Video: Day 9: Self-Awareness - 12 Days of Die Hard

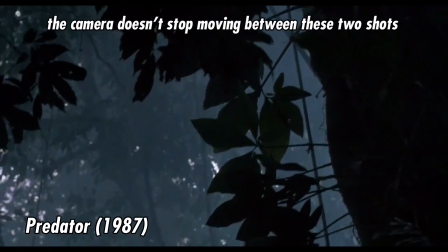5s
Fun fact, director John McTiernan almost got fired from Predator, his previous film, for cutting on camera movement too frequently, because that breaks the rules of continuity editing.
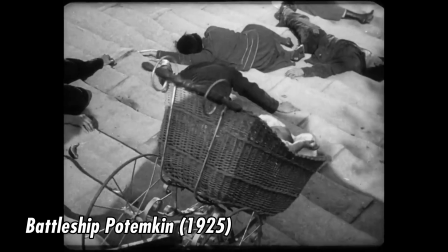14s
That is, it makes it obvious to the audience that they're watching a movie. This rule breaking isn't exactly new and got pretty common in the 60s and 70s, but following a few high-profile flops and the cultural shifts we talked about in the 80s episode, this artsy-fartsy stuff became a no-go in mainstream film,
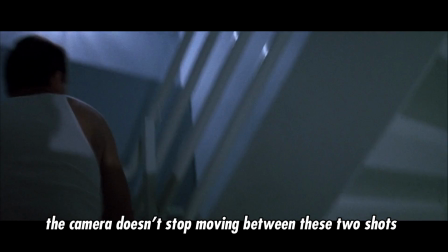30s
especially a real studio action movie like Predator. Luckily for us, Die Hard editor Frank Uriosti encouraged McTiernan to pursue what he calls a lyrical style,
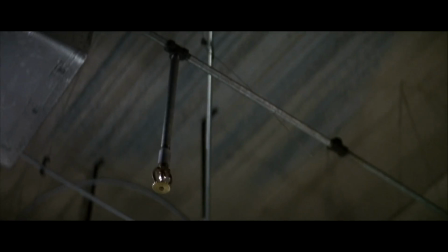39s
cutting on instinct instead of rules, like a musician settling on a melody by ear. The end result is a film that's much more engaging to watch than Predator, and is just one of many ways in which Die Hard slyly lets its audience know that, yes, it is a movie.
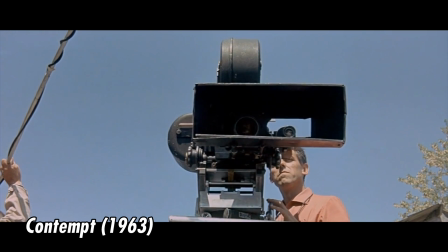52s
There are many ways to do this, and Die Hard's approach trends subtle.
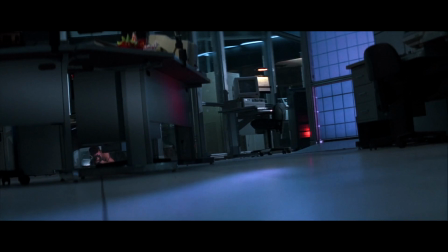56s
McTiernan and director of photography Jan de Bont give characters cool little pans that have nothing to do with the action on screen, a no-no for continuity editing. But these motions convey emotional reactions in a way words never could,
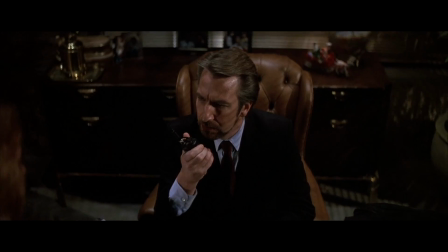68s
the world spinning as McClane formulates his plan or Han's realization of an unanticipated variable.
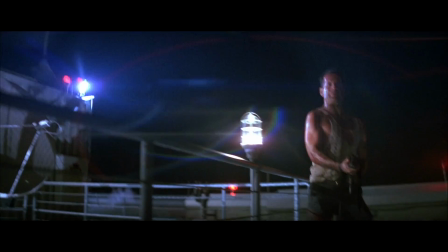73s
De Bont also fearlessly sends his camera into traditional no-go zones. Die Hard used a curved anamorphic lens to squeeze as much detail as possible onto each frame of film.
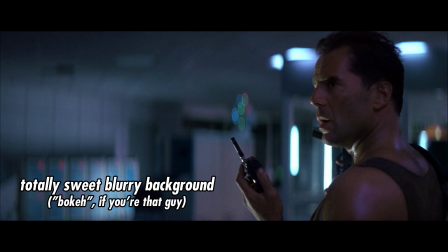83s
This is, in McTiernan's words, the cheapest possible special effect because it makes every shot look better,
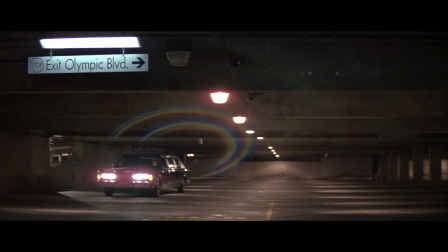87s
but the flip side is the anamorphic lens's tendency to catch light in ways that human eyes don't,
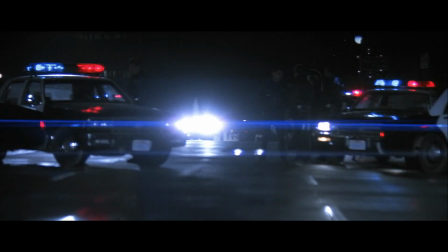92s
again breaking the film illusion. But Die Hard embraces this irreality, making those errors part of the film's look, reflecting the overreactive bombast of the authorities,
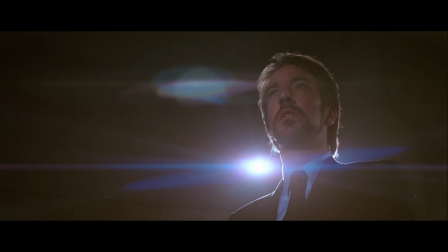101s
or the satisfying culmination of Han's plans, or whatever term paper you feel like writing. And while Die Hard didn't invent lens flare, it's safe to say it helped turn it into a Hollywood trope,
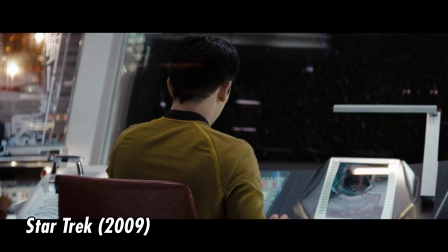111s
even after improved technology effectively eliminated the hotspot's unintentional appearance. Finally, the 80s brought VHS and TV rebroadcast into monetary consideration, pressuring some filmmakers to focus action at the center of the frame.
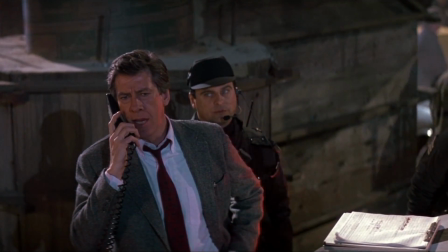124s
But de Bont almost intentionally drives his subjects to the edge,
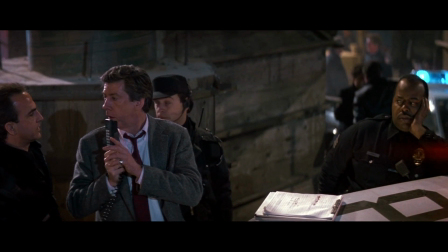127s
meaning that if you haven't seen Die Hard with black bars on the top and bottom of your screen, you really haven't seen Die Hard. The script is similarly self-aware, riffing off other 80s action films' effort to let the US psychologically win Vietnam.
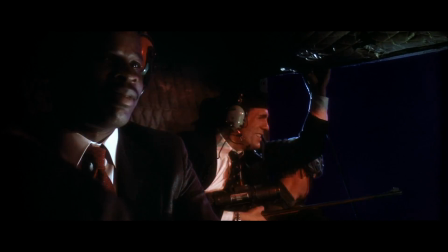141s Just like fucking Saigon! Hey, Slick! I was in junior high, dickhead.
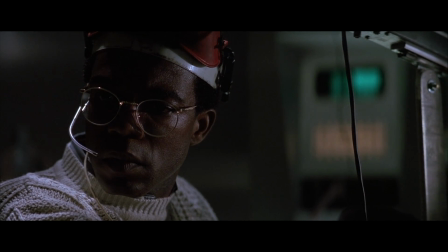148s
It references Arnold Schwarzenegger.
Send enough plastic explosives to orbit Arnold Schwarzenegger.
And Sylvester Stallone.
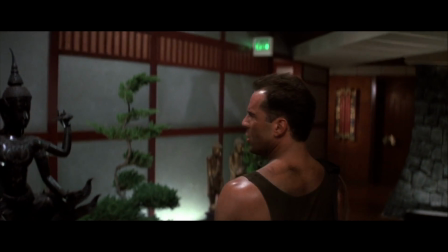154s Another orphan of a bankrupt culture who thinks he's John Wayne. Rambo.
Who'd both passed on the McClane role before letting Willis describe his character as a decidedly different bird.
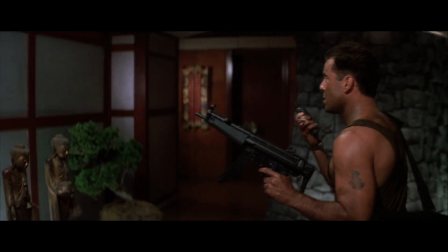165s I was always kind of partial to Roy Rogers, actually. I really like those sequin shirts.
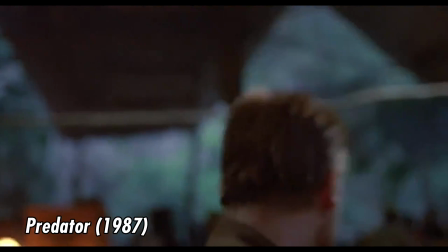170s
By 1988, Stick around. the action hero one-liner had become such a cliché Knock, knock. that the film plays around with it, giving the read of McClane's first real zinger to Hans.
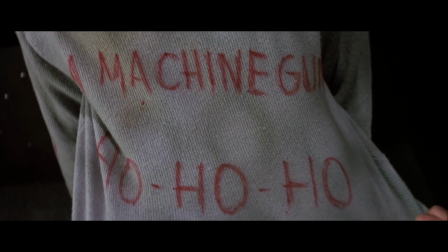181s Now I have a machine gun. Ho, ho, ho.
A trick the film recalls just before its conclusion, Yippee-ki-yay, motherfucker. and one of a myriad of intentional crossovers between the two. In fact, the filmmakers loved the interplay between them so much that they concocted a scene early in shooting to have the two meet,
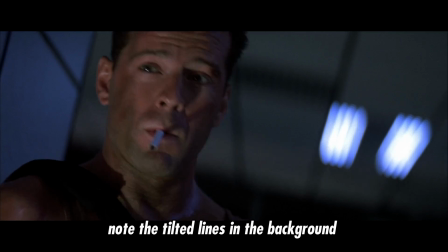204s
with Hans pretending he isn't, and McClane pretending to believe him.
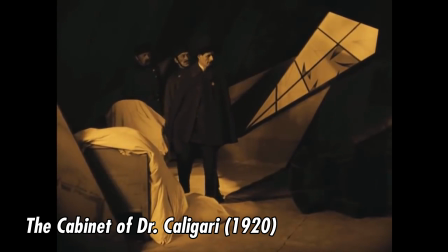207s
All neatly encapsulated in, of all things, an unabashed homage to the 1920 proto-noir cult classic, The Cabinet of Dr. Caligari. Now, how many times does this happen in Predator again? I'm Cosmo Catalano.
Until next time, yippee-ki-yay, motherfucker.